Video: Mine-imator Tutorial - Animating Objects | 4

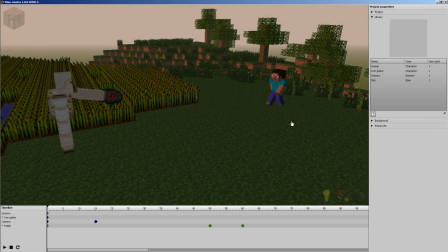0s
Hello, I'm Anxious Cynic, and welcome back to another Mine-imator tutorial.
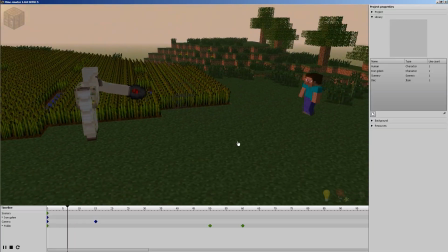4s
We got our scene set up, and we have Steve walking into the scene, and our Iron Golem,
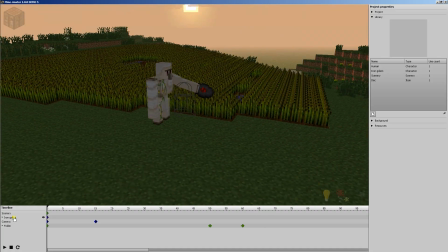11s
he's basically just holding out the disc there for no good reason, and we need something to happen,
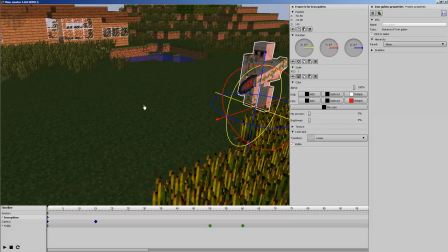17s
right? We need some action. So today we're going to be talking about how to animate objects,
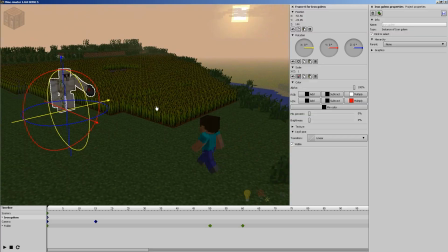23s
and that's going to involve parenting and how to try to animate physics, and using transitions to accomplish all those things.
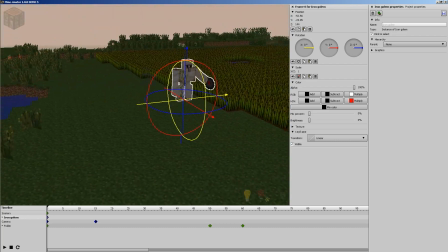31s
So hopefully this will go a little smoother than last time, but regardless, we're gonna give it our best shot.
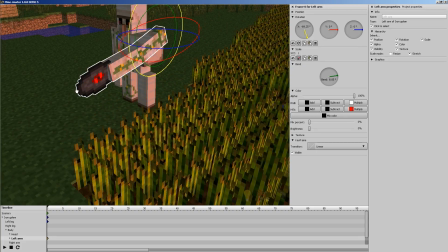37s
So, first thing we wanna do here is animate our Iron Golem to basically make a
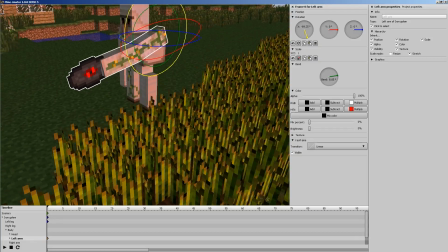47s
tossing, throwing movement.
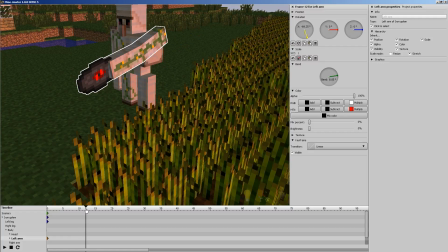49s
So what we got is our Iron Golem's arm selected, and let's just go ahead and go to frame 15 for now.
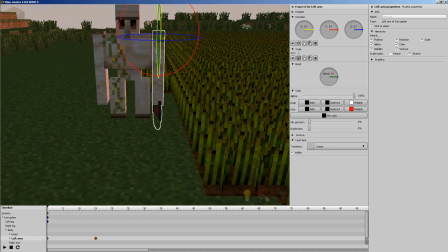58s
We may move it. And at this point, let's just say he's standing here. And we'll bend that to make it a little more natural.
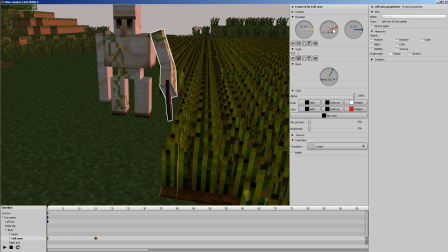65s
And he's just kind of holding it out. He's got no real purpose or anything.
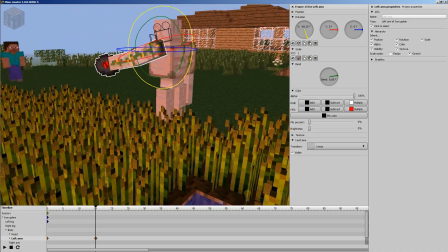71s
And what he needs to do... Alright, so what he needs to do here... Sorry about that. Is he needs to raise his arm back.
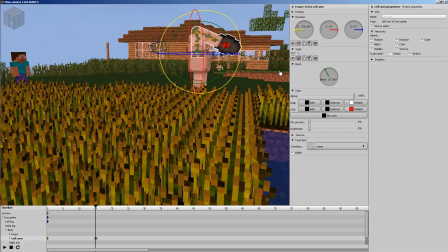80s
And he's going to bend it. Now, this is going to be a really exaggerated throw.
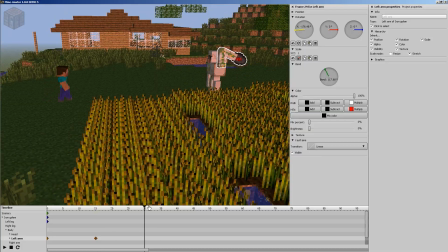85s
He doesn't really need to toss it that hard for Steve when he gets, he's coming up pretty close. But just for the sake of the tutorial, he's going to act like he's going to chuck it as far as he can.
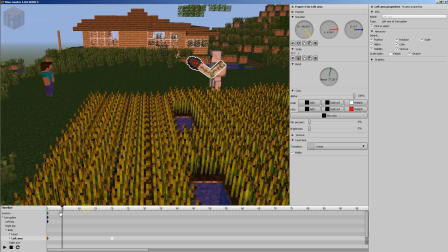97s
So, basically what we have now is he does this. He pulls it back, and we're just going to go ahead and add a little transition to this keyframe. Let's do it, let's try that one. So it kind of slowly starts and then eases his arm back.
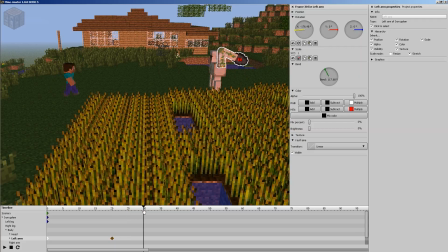115s
And then you basically just want to have him kind of fling it. But, you know, Steve's still walking up, so we don't want to do it immediately. So what we're going to do is, now that we have two keyframes, let's say we want him to wait. So we're going to leave these here to create that space.
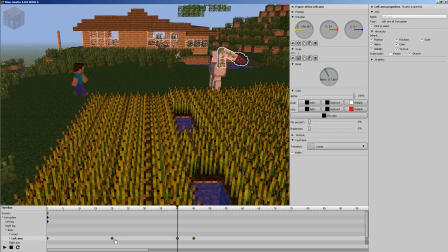133s
Now what you could do, instead of having two here, you could just go ahead and make this one an instant. But since we want a transition here, I'm going to go ahead and make it two keyframes. Hopefully that makes sense. And we're going to try, let's do this one.
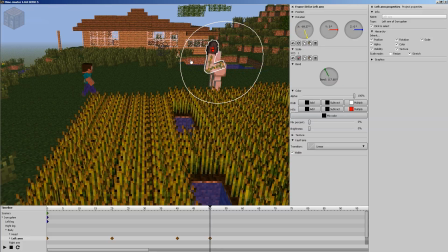152s
We're going to do that. And then when we get to this point, and he's going to bend his arm out, then we'll see what that looks like. So he rears back, and he waits, and then he tosses.
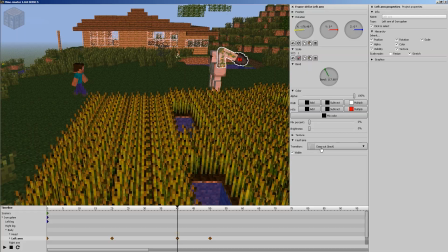167s
Boom! See that? And then that transition that we chose, which is ease out back, is towards the bottom of our list here. That gives that little, like, we don't have to animate that. It already gives the little bounce there. Sorry, stepping over my words yet again. All right. So we get that.
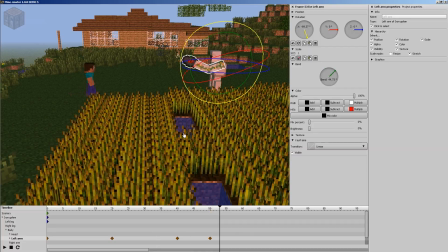186s
But as you can see, there are no inherent physics. He's not letting go of the disc yet.
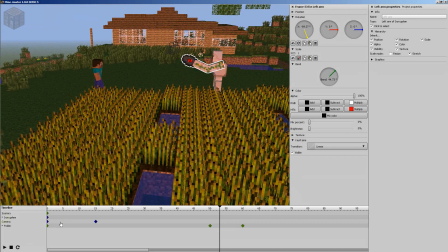191s
And this is where the hard part comes in, unfortunately. So what we need is to go to our arm here, okay, and there's the disc, and the disc is not animated.
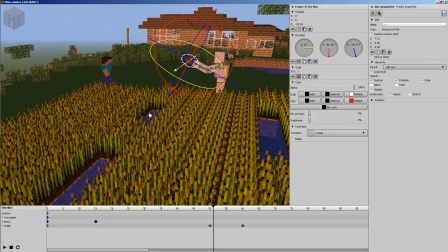204s
So as of now, I don't know if there'll be a different method implemented in a future version of Mine-imator, which is supposed to be coming out pretty soon as of this recording.
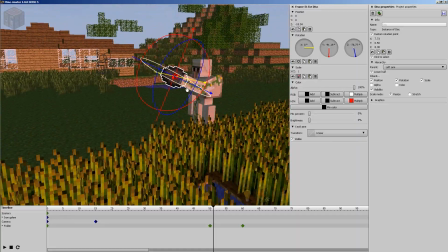213s
You have to basically create multiple objects and parent them and animate them to blend together. So what we're going to do is we have our disc here, and we're going to duplicate this.
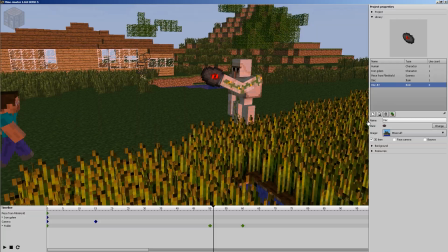227s
We're going to make another one, and then we're going to bring it down into the timeline.
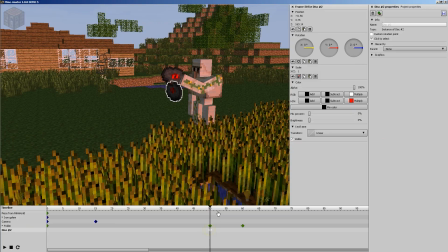232s
And then what we want is for it to be invisible until we get to the point where it gets thrown. So what we want to do is match it up to the keyframes that we have for our Iron Golem's arms.
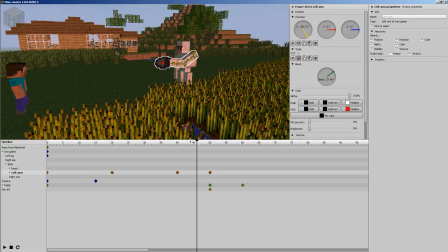248s
Let's bring this up. And then, as you can see, we have it here, and probably, let's see, somewhere, you know, when you throw something, it leaves your hand before your arm stops moving, basically.
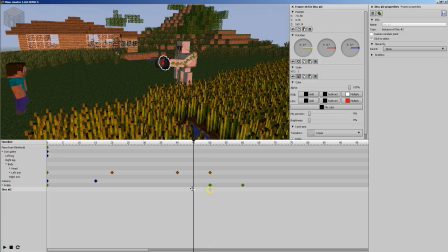264s
So let's have it right about there. So we'll bring our keyframe here for our disc.
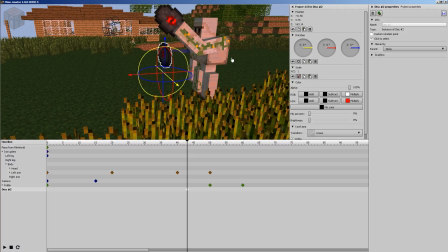270s
And what we want to do is try to match it up
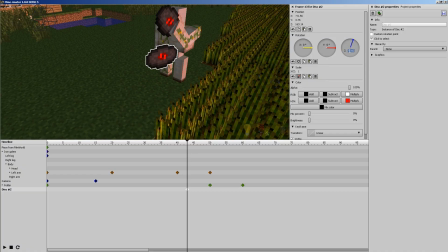275s
to the position of our Iron Golem's arm, the disc in his hand, anyway.
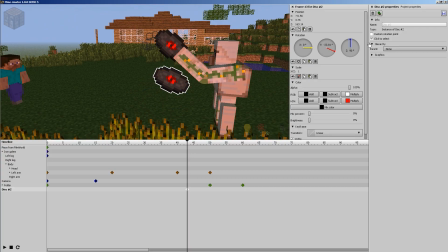281s
So, we're just going to kind of mimic that. Oh yeah, we need to change the rotation here.
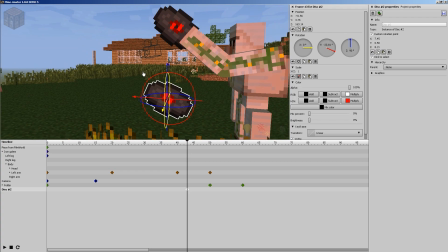287s
Something like that. Close enough. You can obviously tweak things to be a little more accurate if you want.
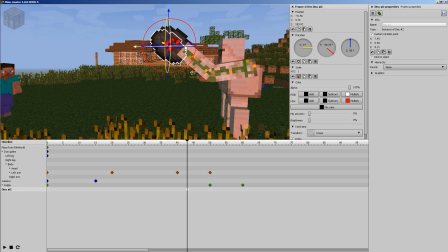293s
Anyway, what we're going to do is just try to match it up a little bit better here. Bring it up. and tilt it. It doesn't have to be 100% perfect.
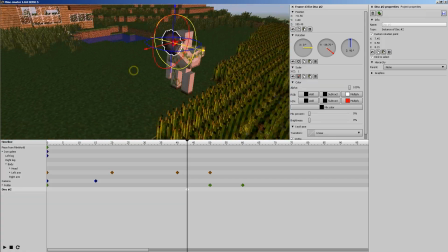305s
Obviously, depending on your scene, we were working pretty close to the center of the scene here, I guess.
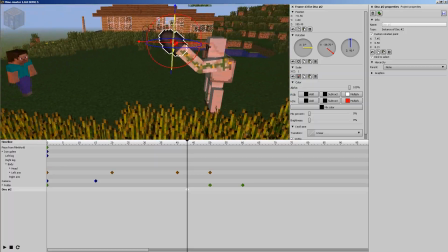310s
So this worked out pretty easily, pretty well.
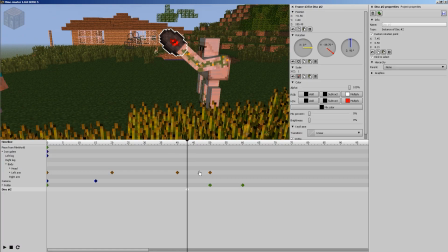314s
Anyway, so what we want to do is at this point, this is when our object is going to become visible. So we're going to set a keyframe right before that one, make it invisible so that it shows up, boop, right there at that frame.
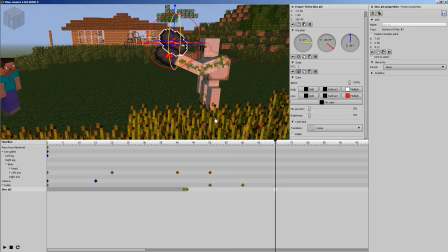328s
And then what we want that to do is to go ahead and fling over to Steve.
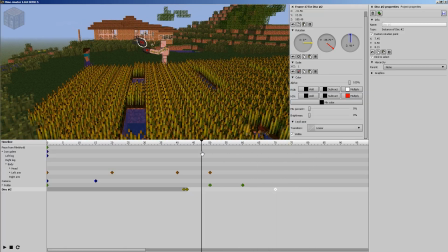337s
And see, Steve's already stopped. So it's going to show up, depending on how fast we do it. Okay, that's way too slow. So what we want to do is make it a little faster. Maybe not quite that fast. There we go. Not too bad.
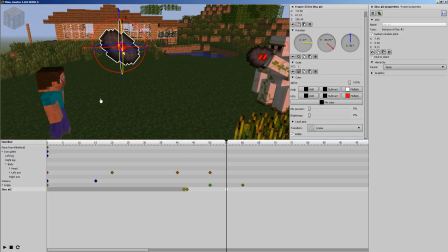355s
It's going to take a little bit of tweaking until we get it where we need it to be, obviously.
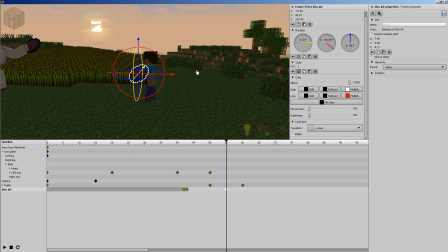362s
So when it ends, it's going to be down here. Like, Steve's going to grab hold of it.
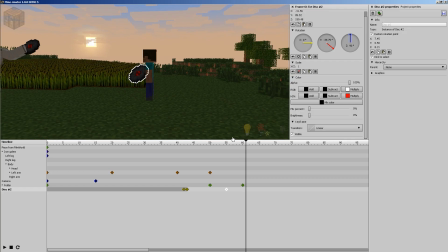368s
So Steve's right about there.
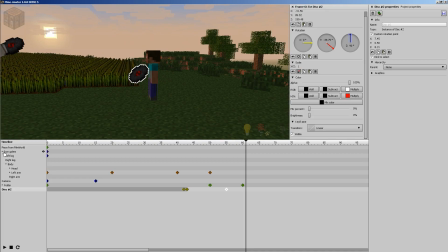370s
And let's say we're going to go ahead, just so we have our placement all set up, we're going to go ahead and have Steve have his arms out at the point that we need. So what we're going to do is come up here, and maybe he's kind of caught off guard, right?
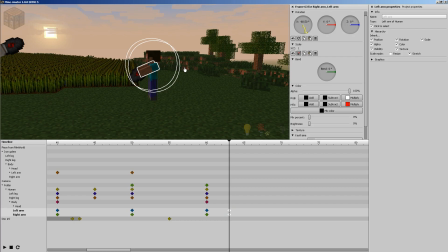389s
So he wants to kind of jut his hands up pretty quickly. He's like, oh God, right?
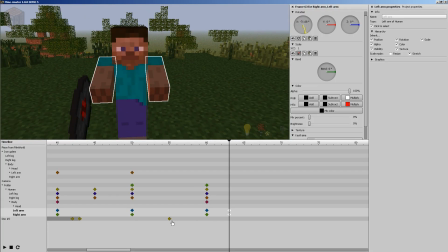394s
He's trying to catch that disc before it flies into his face. Also, let's move this here.
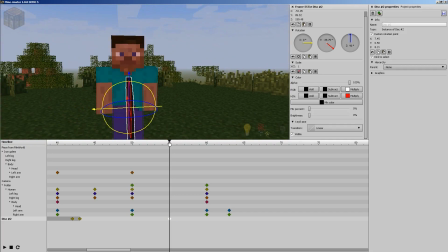401s
Let's have him catch it like right about dead center. And here we go.
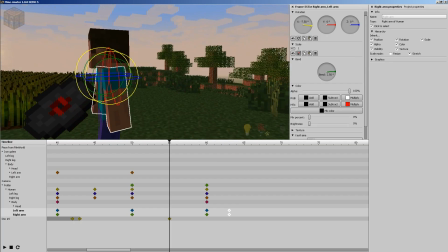406s
So we'll have Steve do this. Just bring his thing over there.
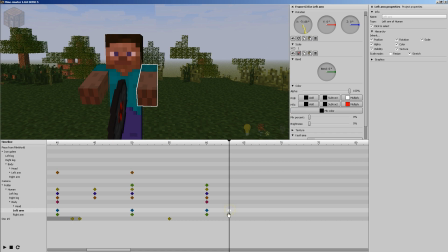412s
Okay. And then instead of having both selected, if you have both selected and you try to do this, then he's just going to do like that. So you got to select just one arm. Let's bring it in. And just for a simple thing, we could try to like tilt the arms and stuff like that, but we don't really need to.
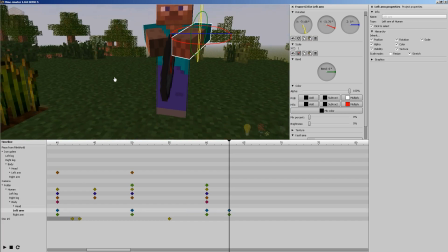431s
It's okay like this. Boom. All right. Sorry about that. Fine tuning and stuff.
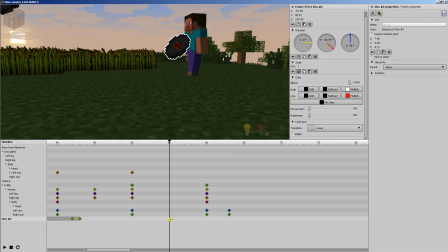437s
All right. So he catches it like that, and let's go ahead and move this up a little bit.
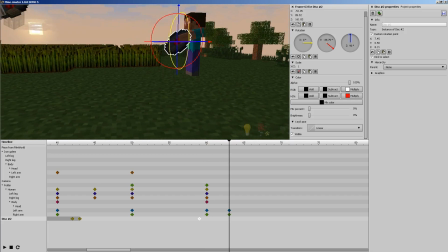444s
We bring this up here. We want to catch it something like that. That's not too bad.
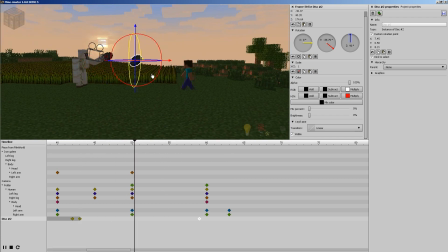450s
All right. So when we zoom out, we're going to take a look, and it just kind of goes. But usually when you toss something, it's not going to go at, you know, a linear motion like that.
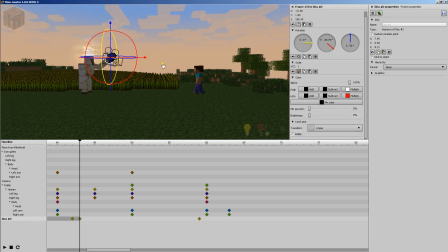463s
It's going to have a little bit of, you know, it's going to be fastest probably when it leaves his hand and then kind of slow down as it goes.
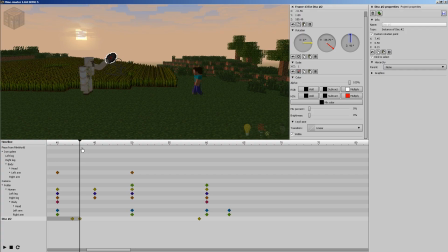471s
But I don't think we're going to use a transition to mimic that right away because we don't want it to go just straight. You see how it's just going straight down like that? We want to give it a little bit of, you know, kind of a physics element to it.
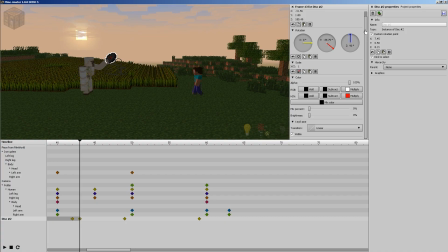485s
And what we're going to do here is look at the Z here. This is 185.49. And then at this point is 176.62. So let's just raise that up.